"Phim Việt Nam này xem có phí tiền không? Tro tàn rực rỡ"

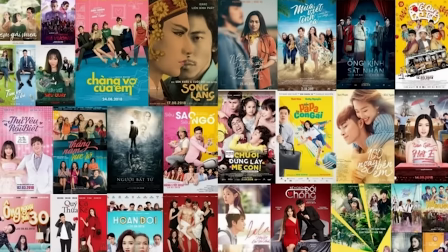0:00 Ngọn lửa trong cho tàn rực rỡ đang đốt cháy cái gì? Họ đang đốt Free Fire Điện ảnh Việt Nam trong những năm trở lại đây có sự hoạt động rất mạnh mẽ Người người nhà nhà đôi nhau làm
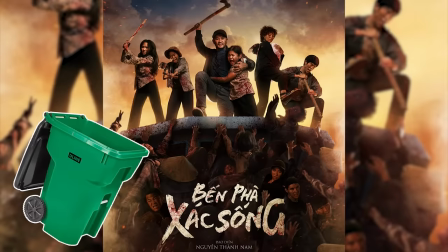0:08 phim Đa thể loại đa mục tiêu Từ phim zombie miệt vườn đến phim gây tranh cãi về lịch sử Phim mang cả rồng,
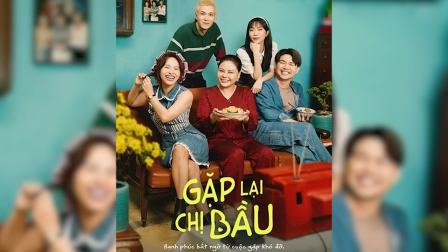0:13 phim xuyên không Nó chả thiếu cái gì cả,
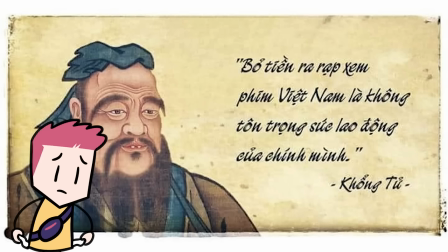0:15 thiếu đúng cái chất lượng thôi Đến mức người ta còn bảo là bỏ tiền ra dạp Xem phim Việt Nam là không tôn trọng công sức lao động của mình Nhưng mà trồi lên giữa tâm bão điện ảnh này Là Cho Tàn Dực Dỡ
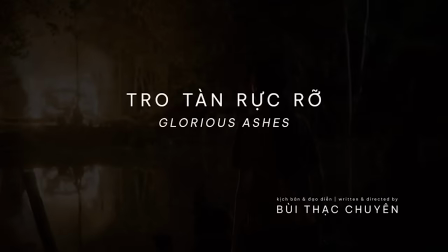0:24 của đạo diễn Bùi Thạc Truyền Một bộ phim mà theo tôi là khá đáng xem Cho Tàn Dực Dỡ được cải biên từ hai chuyện ngắn
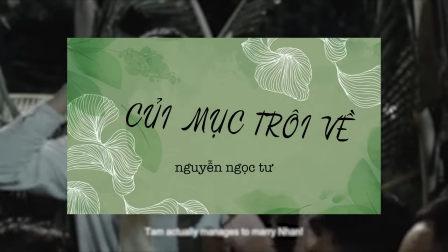0:30 Cho Tàn Dực Dỡ và Củi Mục Trôi Về của nhà văn Nguyễn Ngọc Tư Cái việc đưa một tác phẩm văn học sang một hình dạng mới
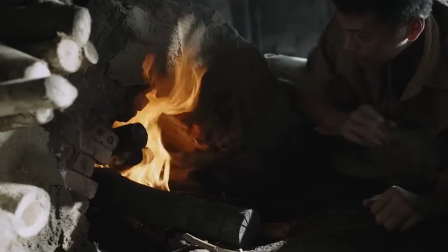0:35 mang tên điện ảnh Nó vừa truyền tải được ý nghĩa mà vừa giữ được cái hồn mà nó vốn có là cực kỳ khó
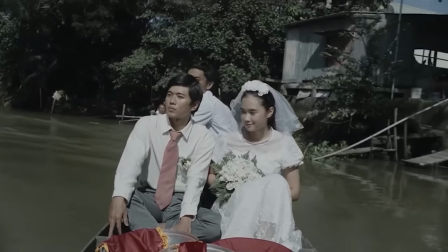0:41 Nhất là trong bối cảnh bạn không thể lập bàn cầu cơ để hỏi ý kiến tác giả Đã có không ít những bộ phim cải biên không may mắn
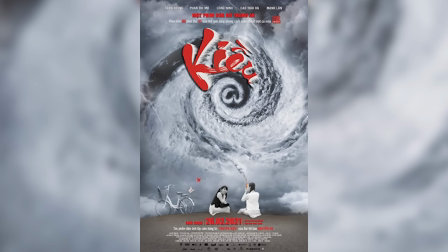0:47 trên con đường này Như mà cái phim chúng tôi xích đinh Kiều Và đừng để tôi nhắc đến Kiều Thời Á Còng Nhưng mà
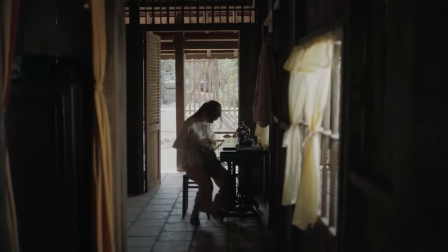0:53 cho tàm rực rỡ vẫn hoàn thành sất sắc sứ mệnh của nó Đây là phim về 3 câu chuyện tình yêu của những người phụ nữ tại xứ Thơm
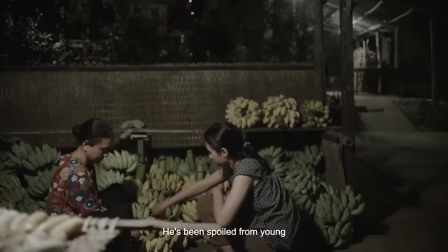0:59 Dơm Một vùng quê nghèo ở miền Tây sông nước Đây không chỉ là những câu chuyện tình yêu thông thường Mà tình yêu của cả 3 người phụ nữ
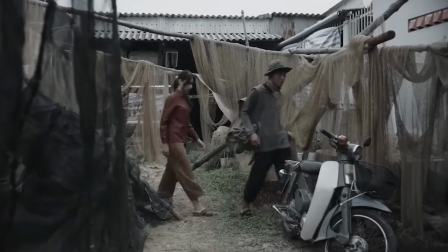1:04 này đều khờ dại và cố chấp Nhưng mà cái làm phim này khác biệt là 1 cái hình ảnh mà tôi tâm đắc nhất
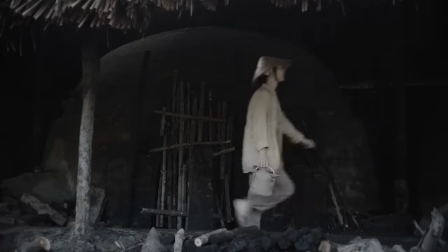1:10 là Ngọn Lửa Từ đầu đến cuối phim, hình ảnh ngọn lửa và 3 người phụ nữ được đặt song song với nhau và xuất hiện xuyên suốt như một biểu tượng Vậy thì, ngọn lửa này đang đốt cháy điều gì?
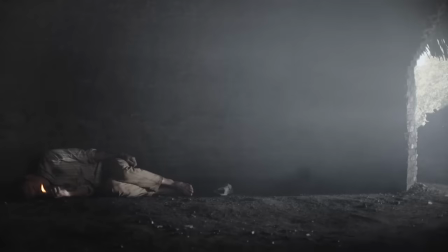1:19 Trước khi bàn đến việc đấy thì hãy cùng nhìn lại một chút về biểu tượng của lửa trong văn hóa nhân loại đi Lửa là một
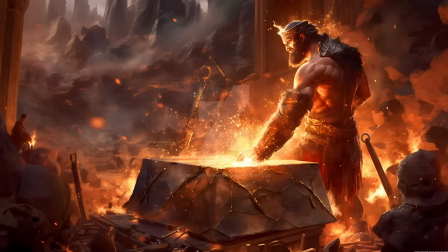1:24 trong những nguyên tố cơ bản để tạo nên sự sống Ở phương Tây thì lửa được nhân hóa dưới hình hài của thần lửa Hephaetus,
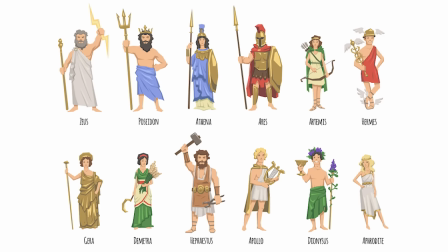1:30 một trong 12 vị thần tối cao trên đỉnh Olympus Cũng có cả câu chuyện về Browete,
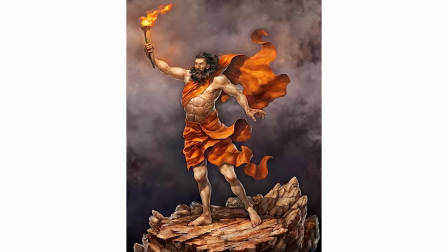1:34 ăn cắp lửa của thần rớt để mang đến cho con người Trong chiếc học Hy Lạp cổ đại thì lửa được coi là một phần của nguyên tố hỏa đại diện cho sự tinh khiết và sức
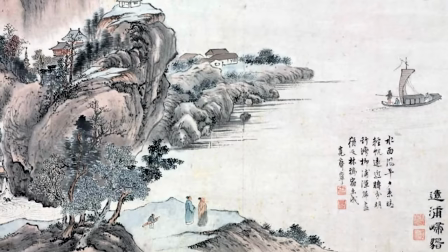1:42 mạnh Còn đối với văn học Trung Cổ,
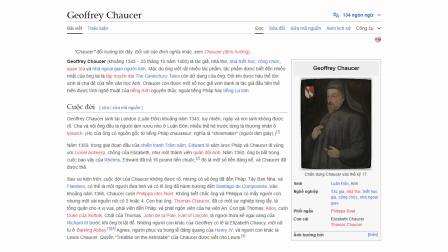1:44 đặc biệt như là Divine Comedy của Dante hay là các tác phẩm của Geoffrey Souser Thì lửa được sử dụng để tạo hình ảnh về địa ngục,
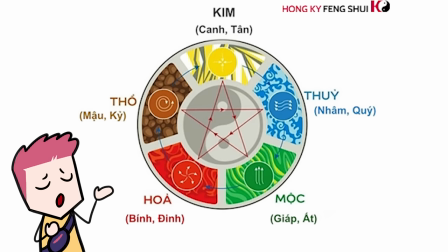1:52 sự hủy diệt hoặc là cảnh nguy hiểm Ở phương Đông thì ngũ hành tạo nên trời đất phải có đủ kim mộc thủy hỏa thổ Ngoài ra thì theo quan niệm của Phật giáo,
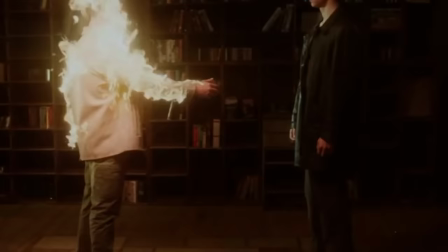1:59 lửa là một trong bốn nguyên tố hình thành lên thế giới Và cũng như bao con người khác ở mọi miền
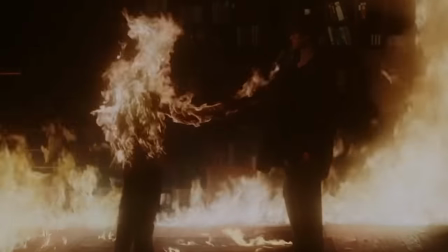2:04 trên trái đất này thì người Việt Nam cũng được hưởng rất nhiều ân huệ từ lửa Tổ tiên chúng ta dùng lửa để chế biến thức ăn,
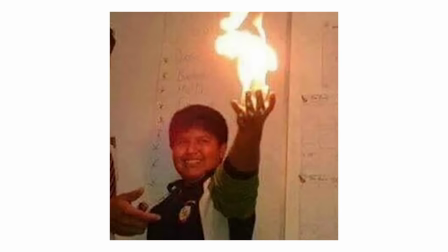2:10 xua tan cái lạnh Còn các cháu bây giờ thì chơi đùa với lửa,
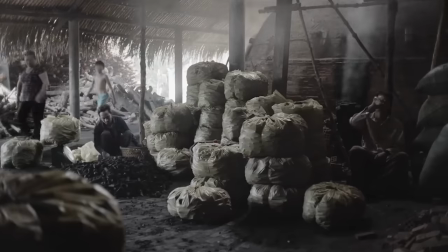2:12 tức là Free Fire đấy Lửa từ ban đầu vốn được coi như một thứ mang lại sự sống và tri thức Nhưng mà từ sau thế kỷ 20 thì với sự bùng nổ của chiến tranh Nhất là sau khi
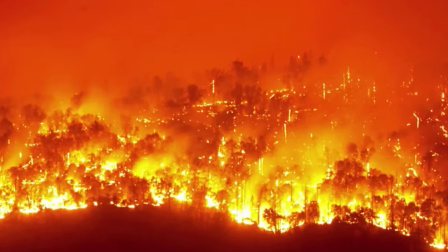2:20 hai quả nấm được trồng ở Nhật Bản thì lửa thường được gắn với sự thảm khốc và đau thương Nhưng mà ở điện ảnh hiện đại thì
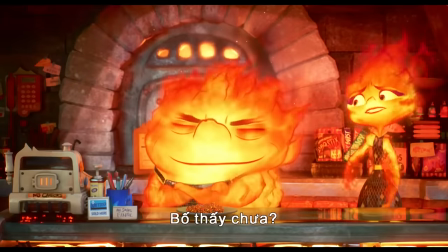2:26 lửa vẫn tượng trưng cho tinh thần Nó được sử dụng gắn với đam mê và với sức mạnh nội tâm của nhân vật hoặc là để
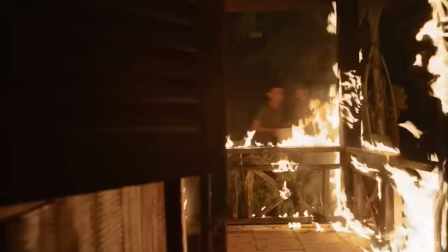2:32 thể hiện sự xung đột trong tâm trí Lửa còn tạo ra cái hình ảnh quyết định và trở thành một phần không
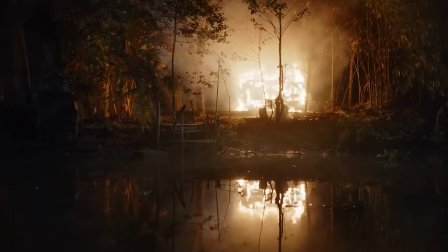2:37 thể thiếu trong việc tạo ra cảnh quay ấn tượng và gây ấn tượng mạnh cho khán giả Các cảnh cháy rụi,
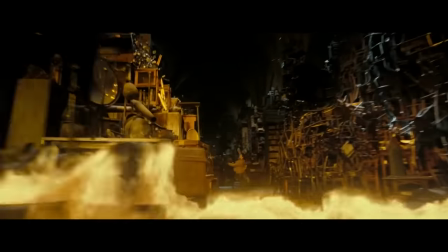2:42 sự lan triền của lửa thường được sử dụng để tạo ra hình ảnh mạnh mẽ và có ảnh hưởng lớn Lửa tác động đến cảm xúc và tâm lý và được sử dụng để tạo ra sự căng thẳng,
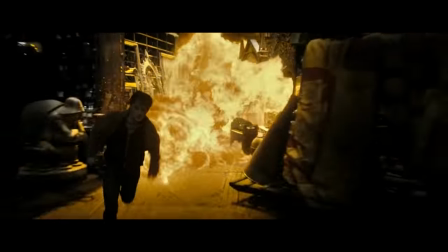2:50 lo âu hoặc là cảm giác nguy hiểm trong tâm trí của khán giả Cái việc sử dụng hiệu ứng của lửa có thể tạo ra sự kích thích,
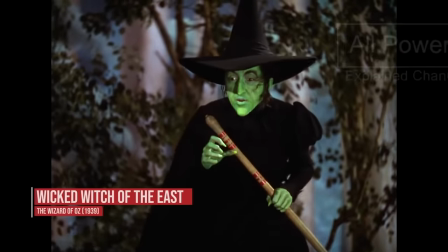2:55 sự hào nhóa hoặc sự cảm thông Nghiên cứu về biểu tượng của lửa trong điện ảnh thì thường tập trung vào cách mà nó được
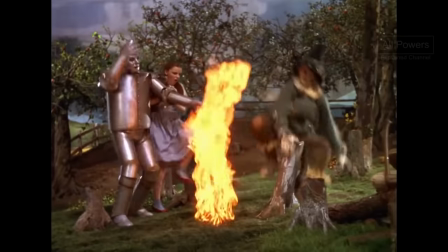3:00 sử dụng Để tạo ra hình ảnh mạnh mẽ,
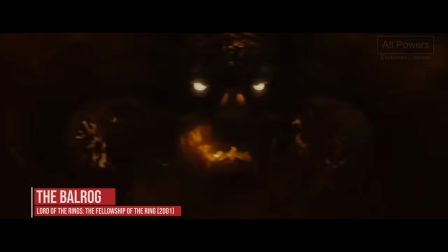3:02 tác động tới cảm xúc và tâm trạng của khán giả Cũng như là sự phát triển và thay đổi của việc sử dụng lửa qua các giai đoạn của lịch sử điện ảnh Và đó là những lời của tôi về lửa,
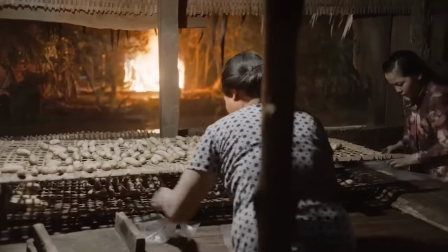3:09 cảm ơn các bạn đã nghe tôi nói về lửa Quay lại với cho tàn rực rỡ của đạo diễn Bùi Thạc Chuyên Thì ngay từ cảnh mở đầu,
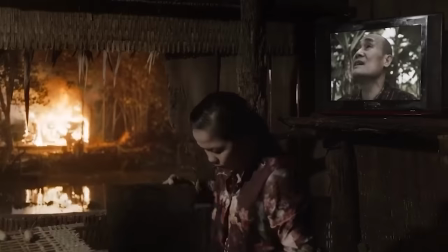3:15 hình ảnh của lửa đã được xuất hiện rõ ràng để nhắc nhở người xem về sự quan trọng của nó Nó không chỉ đơn thuần
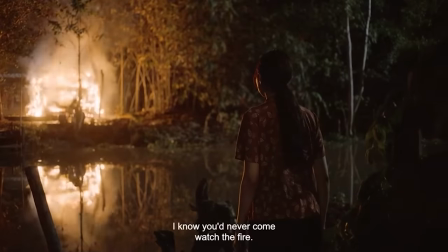3:20 là một cảnh lửa cháy Biểu tượng lửa trong cho tàn rực rỡ là cái niềm khao khát yêu thương,
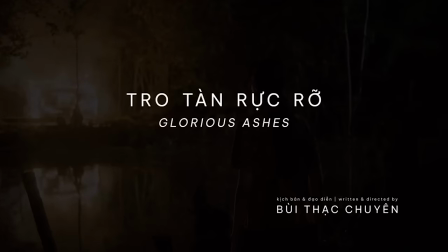3:24 nhu cầu hạnh phúc Trong chuẩn gấp cho tàn rực rỡ của nhà văn Nguyễn Ngọc Tư thì chỉ có 2 người phụ nữ là Nhàn và Hậu Còn Loan,
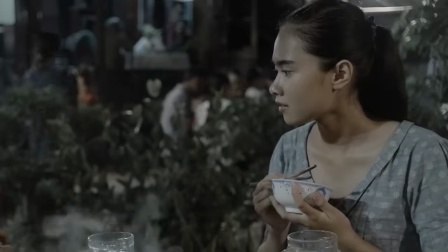3:30 người phụ nữ bị điên là nhân vật trong củi mục trôi về Các 3 phụ nữ này đều có một điểm chung là khao khát được tồn tại,
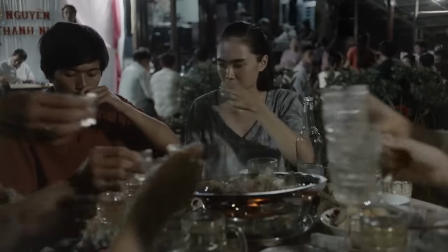3:36 được nhìn thấy và được yêu thương Và nếu các bạn thấy bún đậu chấm nước mắm hay chấm tương ớt là kỳ cô ấy Thì
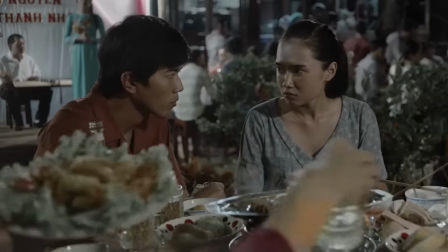3:42 hãy đến đây để tôi cho bạn xem tình yêu của những người đàn bà trong cho tàn rực rỡ Nhàn thì yêu quên cả bản thân mình
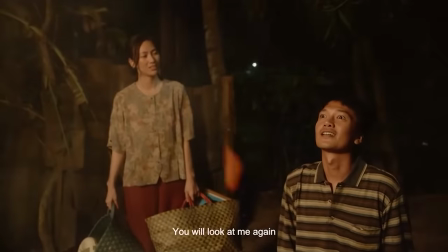3:47 Thấy chồng đốt nhà cũng rốt ra hùa chung Và khi thấy chồng cười lại thì mới yên lòng Nhàn tôi hy vọng rằng cô sẽ chữa
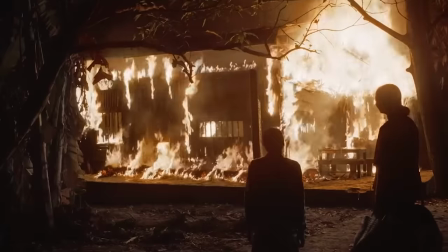3:53 lành vết thương cho chồng Cô chịu đựng sự kẻ lạnh của Tam Nhưng mà vượt trên tất cả thì chấp nhận để chồng đốt nhà Vì
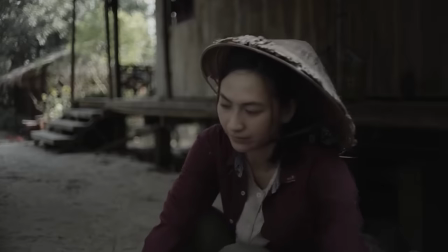3:59 tin rằng mọi thứ là do cô gây ra Nhàn giống như con theo thân la vào lửa Chấp nhận thú vui điên dại của chồng